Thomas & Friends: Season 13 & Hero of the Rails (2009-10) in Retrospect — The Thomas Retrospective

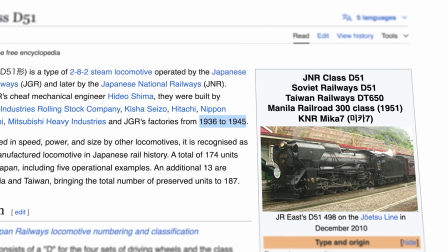16:24 It's very strange how the island's first engine here was an engine whose class was built in the late 1930s.
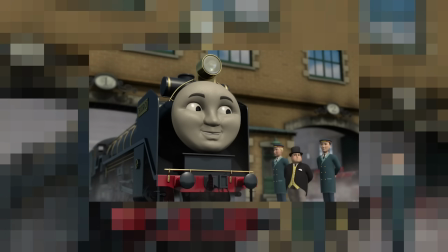16:32 Hero is just far too modern for the type of character he's meant to be. I also take some issue with the overall conflict of the story.
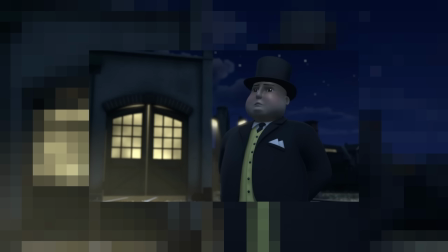16:40 Thomas and Hero's big fear is that if Topham finds out about Hero, he'll likely scrap him.
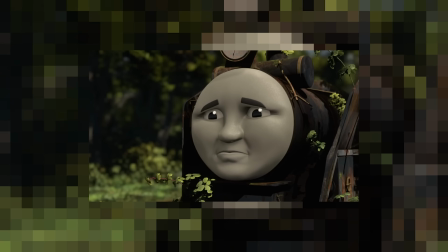16:46 No, please don't do that. You must not tell Sir Topham Hatt.
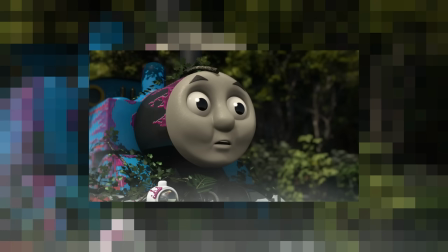16:51 I know what happens to old engines that cannot be really useful.
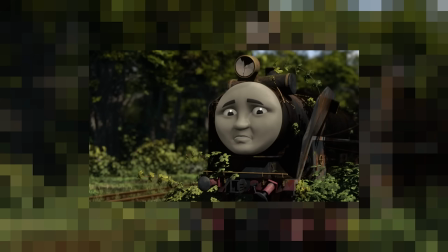16:57 They are scrapped and sent to the smelter's yard.
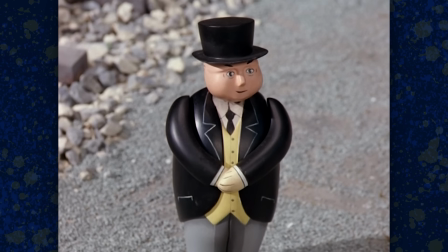17:02 I find this a little hard to believe. When has Topham ever scrapped an engine before?
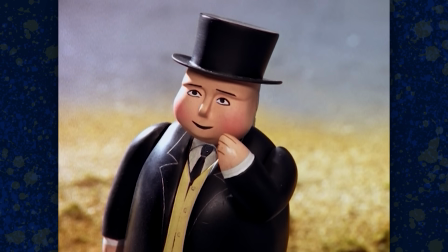17:08 Whenever any old something is found or brought to him, he's always been about restoring it to its former glory.
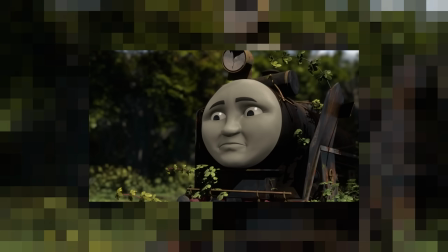17:14 I totally get why Hero would fear Topham, as he's never met him, but Thomas?
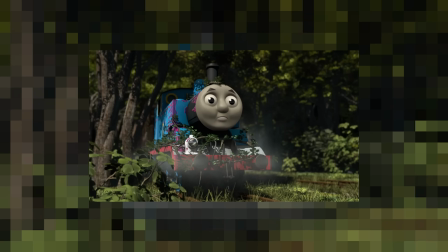17:20 I don't know, that seems a little out of character to me, and the other characters too.
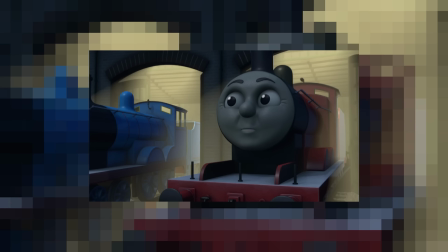17:24 I can kind of accept it as they're all acting accordingly to what Hero wants and what he fears, but it still seems a little flimsy.
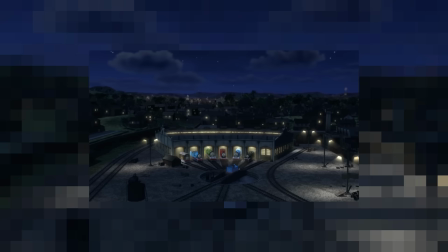17:32 Surely a wiser engine like Edward or someone would have soothed over everyone's concerns and got them all seeing straight.
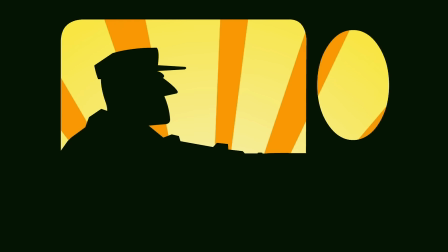17:40 Some of those story issues aside,
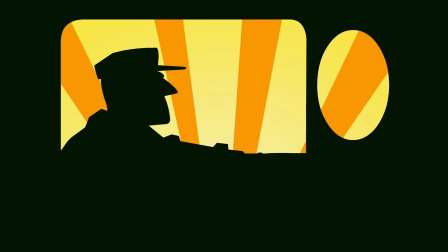17:42 my absolute biggest problem with Hero of the Rails is the amount of needless dialogue from the narrator.
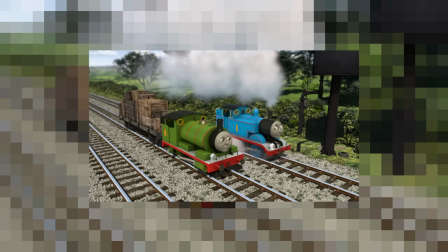17:50 He never stops talking.
Thomas felt sorry for his friend.
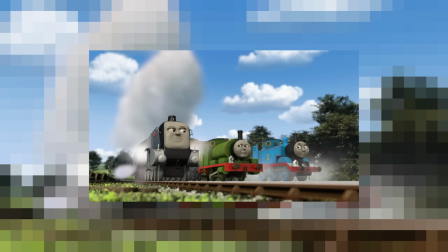17:56 Spencer had followed Thomas. He steamed to a stop. Spencer chuffed on.
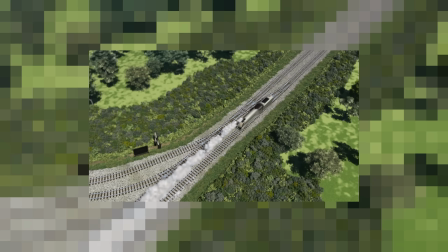18:02 Spencer reversed back to the junction. He raced after Thomas along the narrow track.
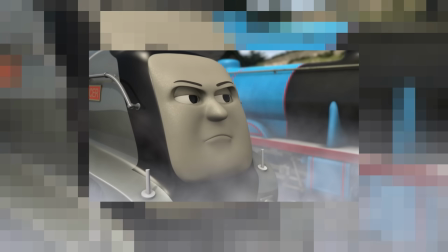18:08 Spencer wheeshed steam. It was all too terrible.
Man, shut up already.
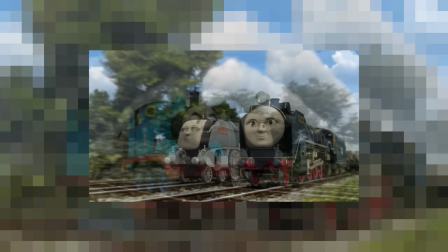18:14 It's so talky, with the narrator saying way too much unnecessary explanatory dialogue.
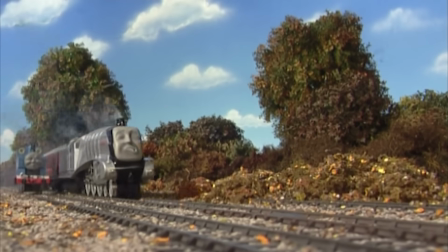18:21 I feel this is a growing pain thing,
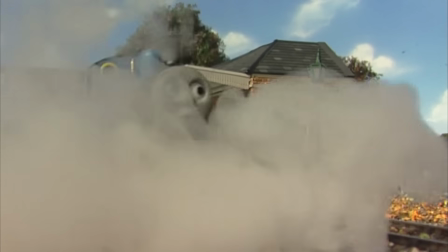18:24 where the model series kind of needed a little extra dialogue to explain things because the characters' faces and people didn't move.
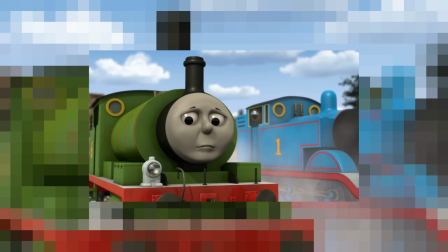18:31 But that's unnecessary now. We can tell that Thomas feels bad when his expression changes here.
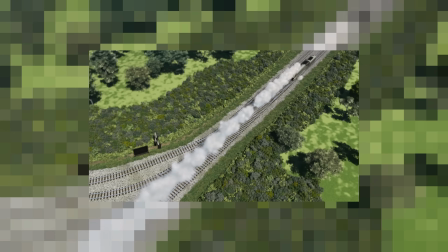18:37 We can clearly see that Spencer is chasing after Thomas.
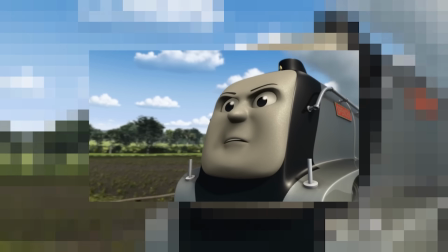18:41 I wouldn't ding this so much if it were only a thing in this movie and this season,
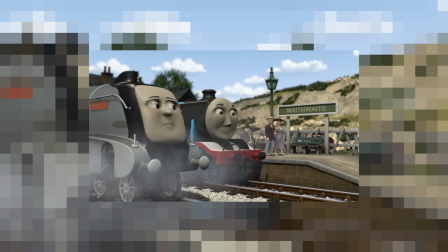18:46 but I know it's something that plagues the next few seasons. It just makes the show feel like it's talking down to its audience,
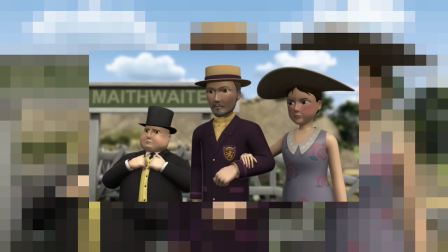18:54 as if they're blind or don't respect the viewer's intelligence enough to think they'd be able to
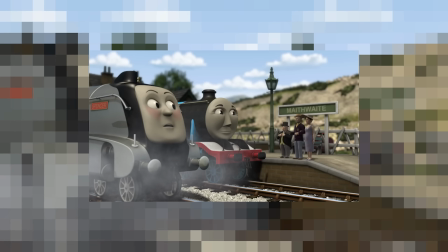18:59 understand what's going on unless every single little detail is spelled out for them.
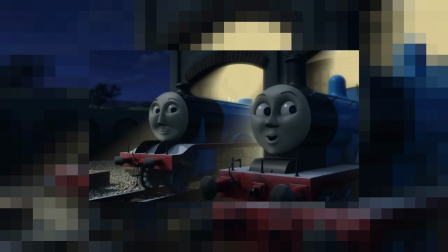19:04 If this movie had a little more restraint in this regard and used the narrator less, it would be so much more enjoyable.
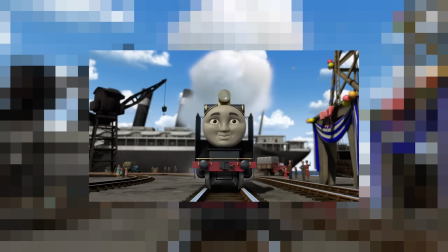19:12 I would love to see an edit of this movie with many of the narrator's lines chopped out.
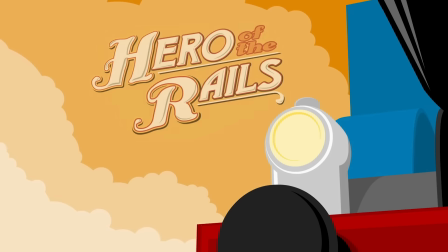19:17 Hell, maybe I'll do it myself one day. Overall, though, Hero of the Rails is pretty solid.
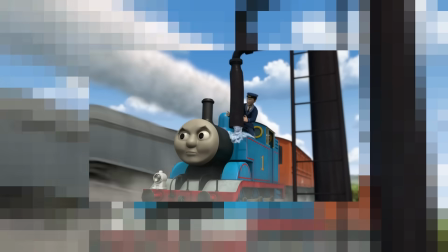19:25 It's a solid start to CGI Thomas, and it showed real promise for the show's future in this new medium.
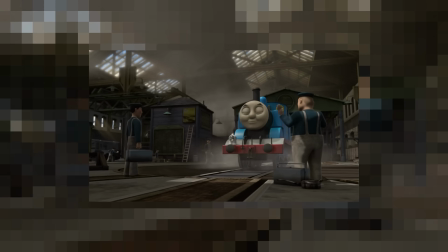19:31 This was the show's big opportunity to prove to the world that CGI Thomas has potential, and it did just that.
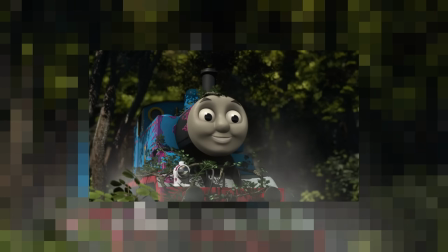19:38 There's a lot to like here. I can't wait to see what the regular episodes are like.
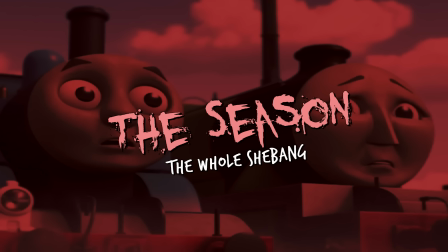19:46 Oh my god. What happened?
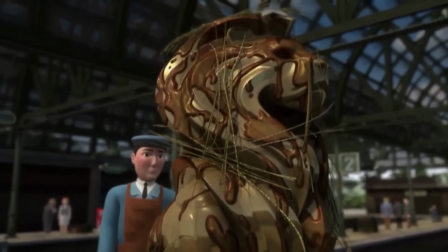19:52 Hero of the Rails showed so much promise. Where did it go?
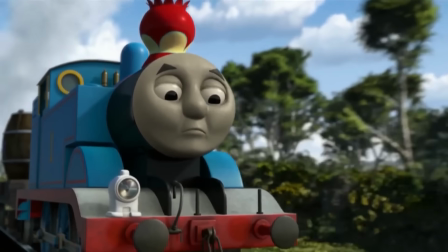19:58 Needless to say, this season just isn't good.
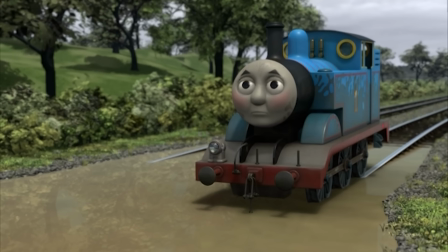20:02 Season 13 sucks. It sucks hard.
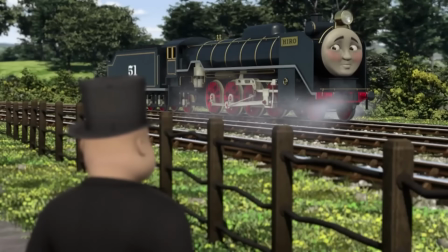20:07 I don't exactly know where to start with this, so I guess I'll start with visual stuff.
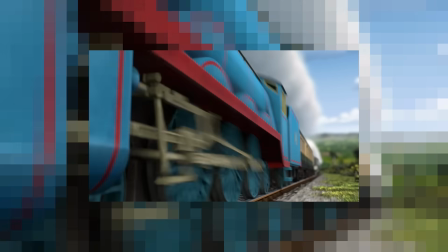20:13 Hero of the Rails had some really fun direction. Lots of cool shots, perspective blurs, great lighting, etc., etc.
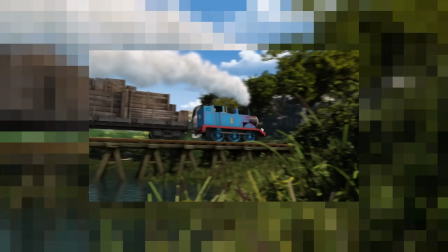20:21 Perhaps because they really wanted to push what they could do, to showcase what Thomas and CGI was capable of in its big first production.
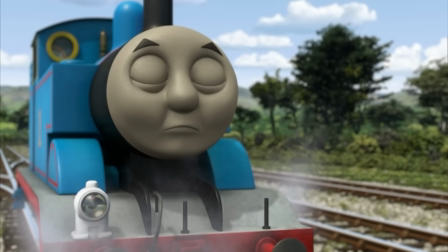20:28 But sadly, that's not really the case with this season.